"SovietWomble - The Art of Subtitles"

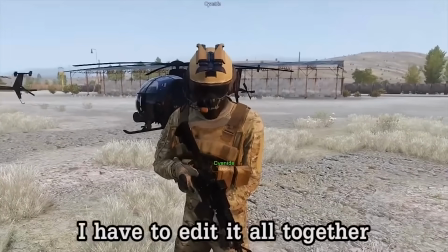0:00 Any monkey can just stand in front of the camera and be kooky. I have to edit all together. Any monkey can press the record button.
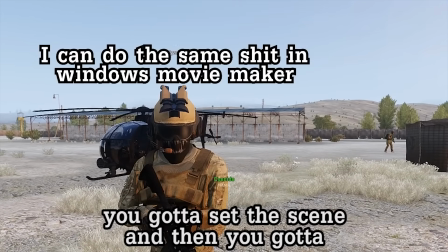0:06 It's not just recording. You've got to set the scene and then you've got to... I have to do the same shit in Windows Movie Maker. Oh, fucking prove it, motherfucker.
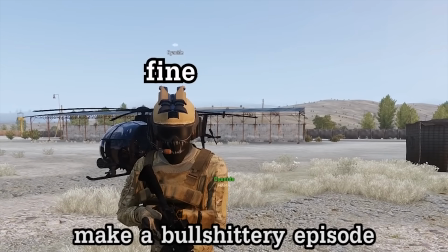0:12 Come on. Fucking...
So, using text within gaming videos are pretty common.
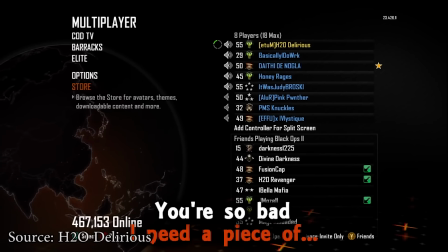0:17 Everybody does it, it adds colour to the scene, it's going to feel funnier, richer, and enhances the viewing experience.
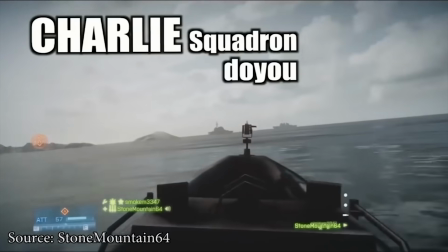0:22 Charlie Swart, did you copy? Over.
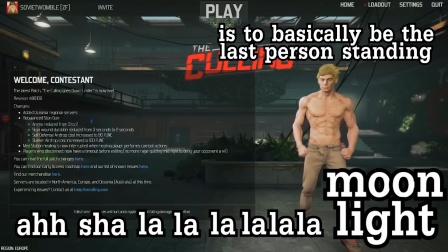0:26 but what interests me about the work of Soviet Womble is the craft and knowing how to put it just the right way.
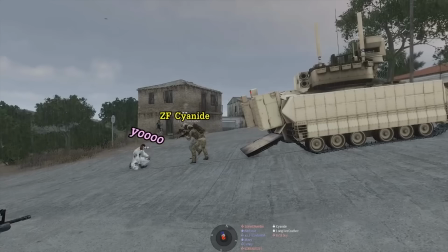0:33 Today I want to go through the techniques he uses and how I think it separates him from the literally thousands of other gamers.
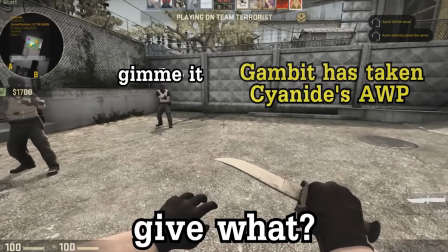0:46 The first thing you have to know about how he uses text is just how simple it is.
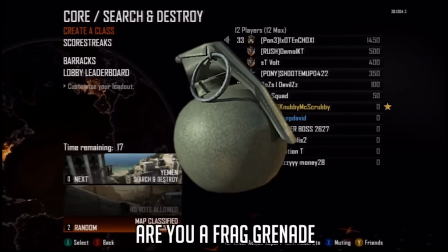0:50 In a world where gamers are constantly animating the text and using memes and JPEGs to add emphasis,
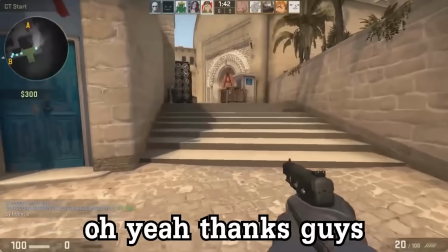0:56 Soviet Womble willfully disregards this and uses simple words in an identical font.
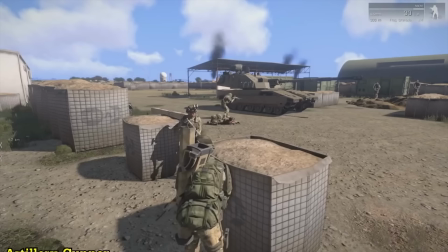1:01 In other words, he uses it like subtitles. This is nothing new. When you have an entire cohort of people speaking within the same team speak,
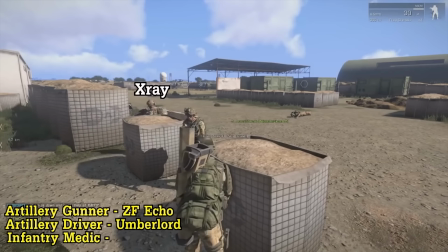1:09 using subtitles are convenient because it automatically makes you focus on the one thing that needs to be heard.
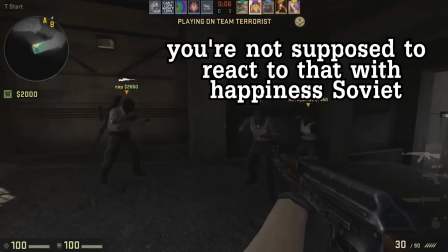1:15 Take a look at this scene from CSGO bullshittery part 4.
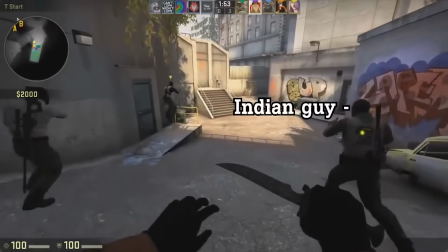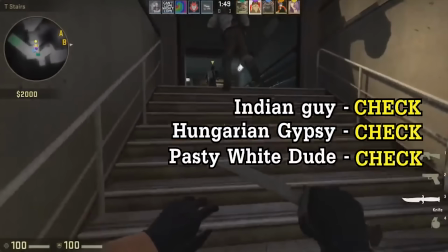1:25 Did you hear a second conversation in the background? No? Well, let me show you again, but this time with the sound isolated.
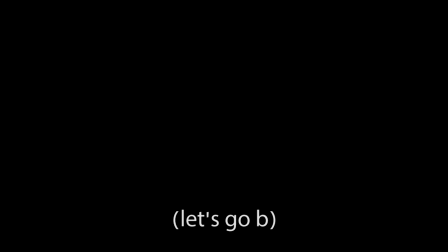1:33 The next
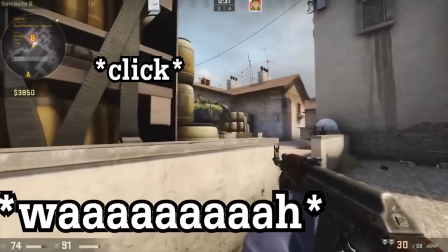1:40 question in editing text is knowing when to articulate. And this is subjective.
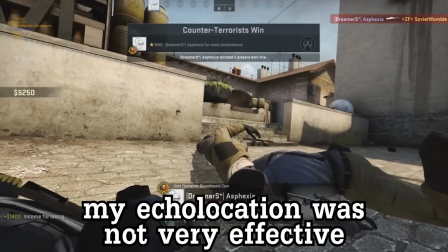1:45 There's no right answer. Soviet Womble tends to use it as a focusing mechanism.
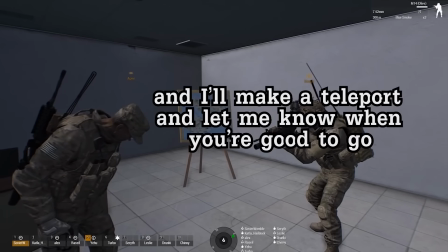1:50 Like when you need an emphasis on something funny.
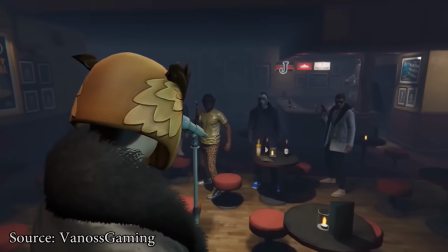1:56 And this isn't exclusive. Other gamers use it too.
What do you call a magic owl?
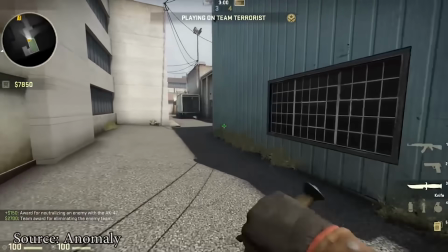2:02 Houdini! It's a 1v1 now. Oh, yeah, it's always been actually.
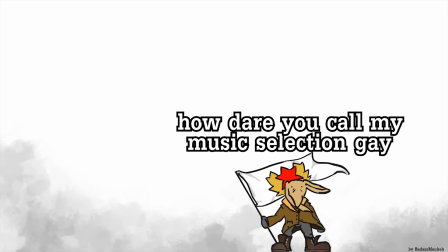2:08 No, it hasn't. You've been cheating.
But what makes Womble stand out is how he chooses to articulate. The text can come from different directions.
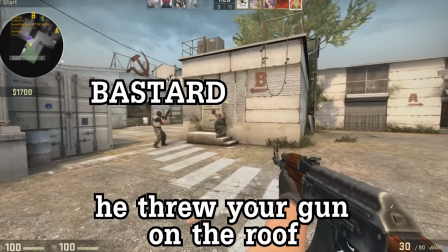2:14 It can come in different sizes and colors and because he keeps his font styles minimal and ubiquitous Every one of these creative decisions become extra
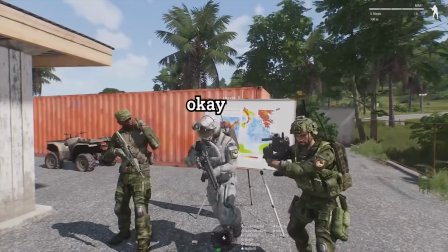2:22 effective like you'll notice every move Nothing is wasted for instance when you have a bunch of people annoying you at the same time And you need to make
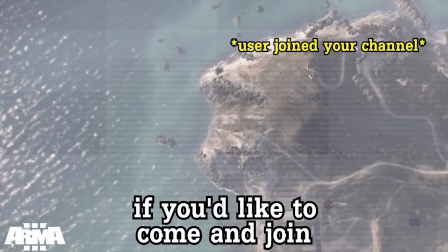2:30 a joke out of it.
You can do this sitting in the stream right now If you'd like to come and join... Did you say privacy? You said privacy, didn't you?
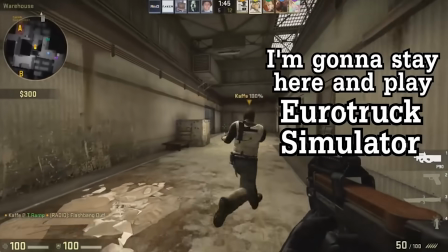2:37 You said privacy.
Or when Cyanide says something funny by suddenly changing tones, you can do this.
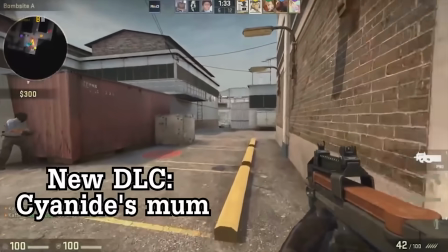2:42 You're Cyanide's mum.
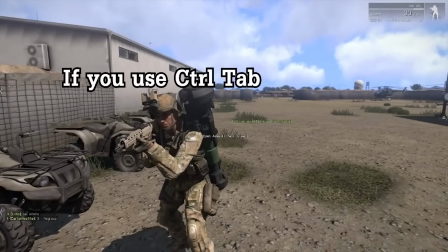2:47 Fuck you.
Maybe you need to emphasize on the volume of a speech.
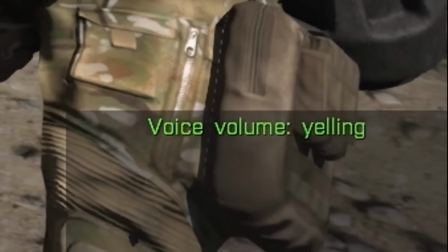2:53 Oh no, this mod was a terrible mistake.
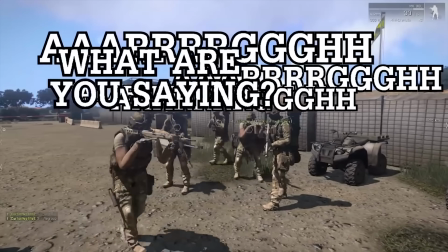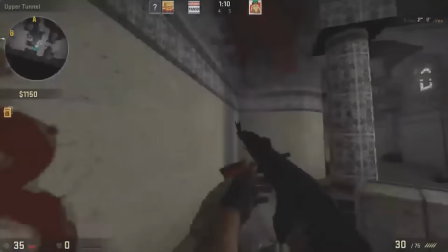3:01 Sometimes to see how Womble articulates, you have to see it done incorrectly. This is a bullshittery episode edited by a fan using the exact same textiles.
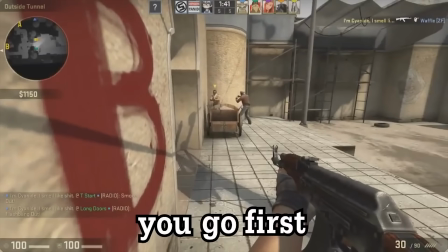Now, let's watch the exact same moment, but this time edited by Soviet Womble, and see if you can tell the difference.
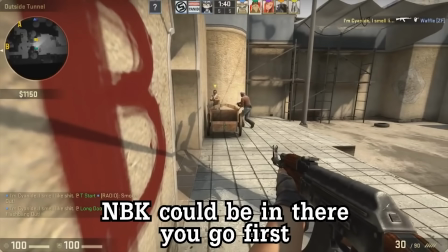To keep it simple, let's just compare these two clips side by side.
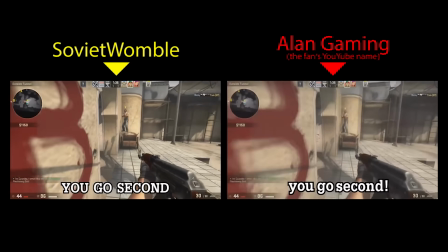3:30 If you watch closely, you can see this fan knows the exact techniques to edit it just like Womble, but doesn't know when to separate when the subtitles need to be shown word by word,
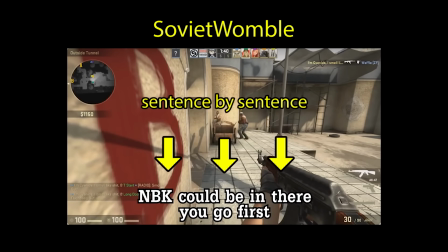3:39 or in one go. In contrary, Womble knows exactly when something needs to just be simply heard, or when things need isolated emphasis.
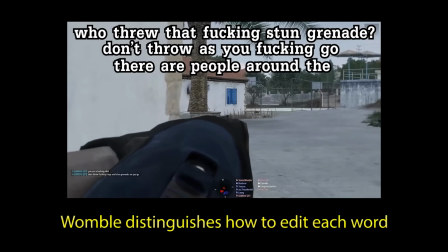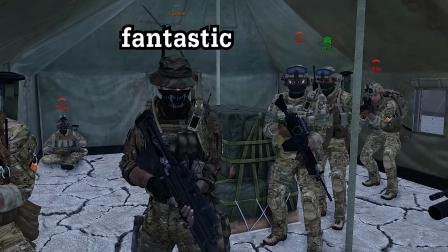3:56 The third aspect of a Soviet Womble edit is knowing when to be invisible, like when to stop tracking the text so it can make you focus on other animations.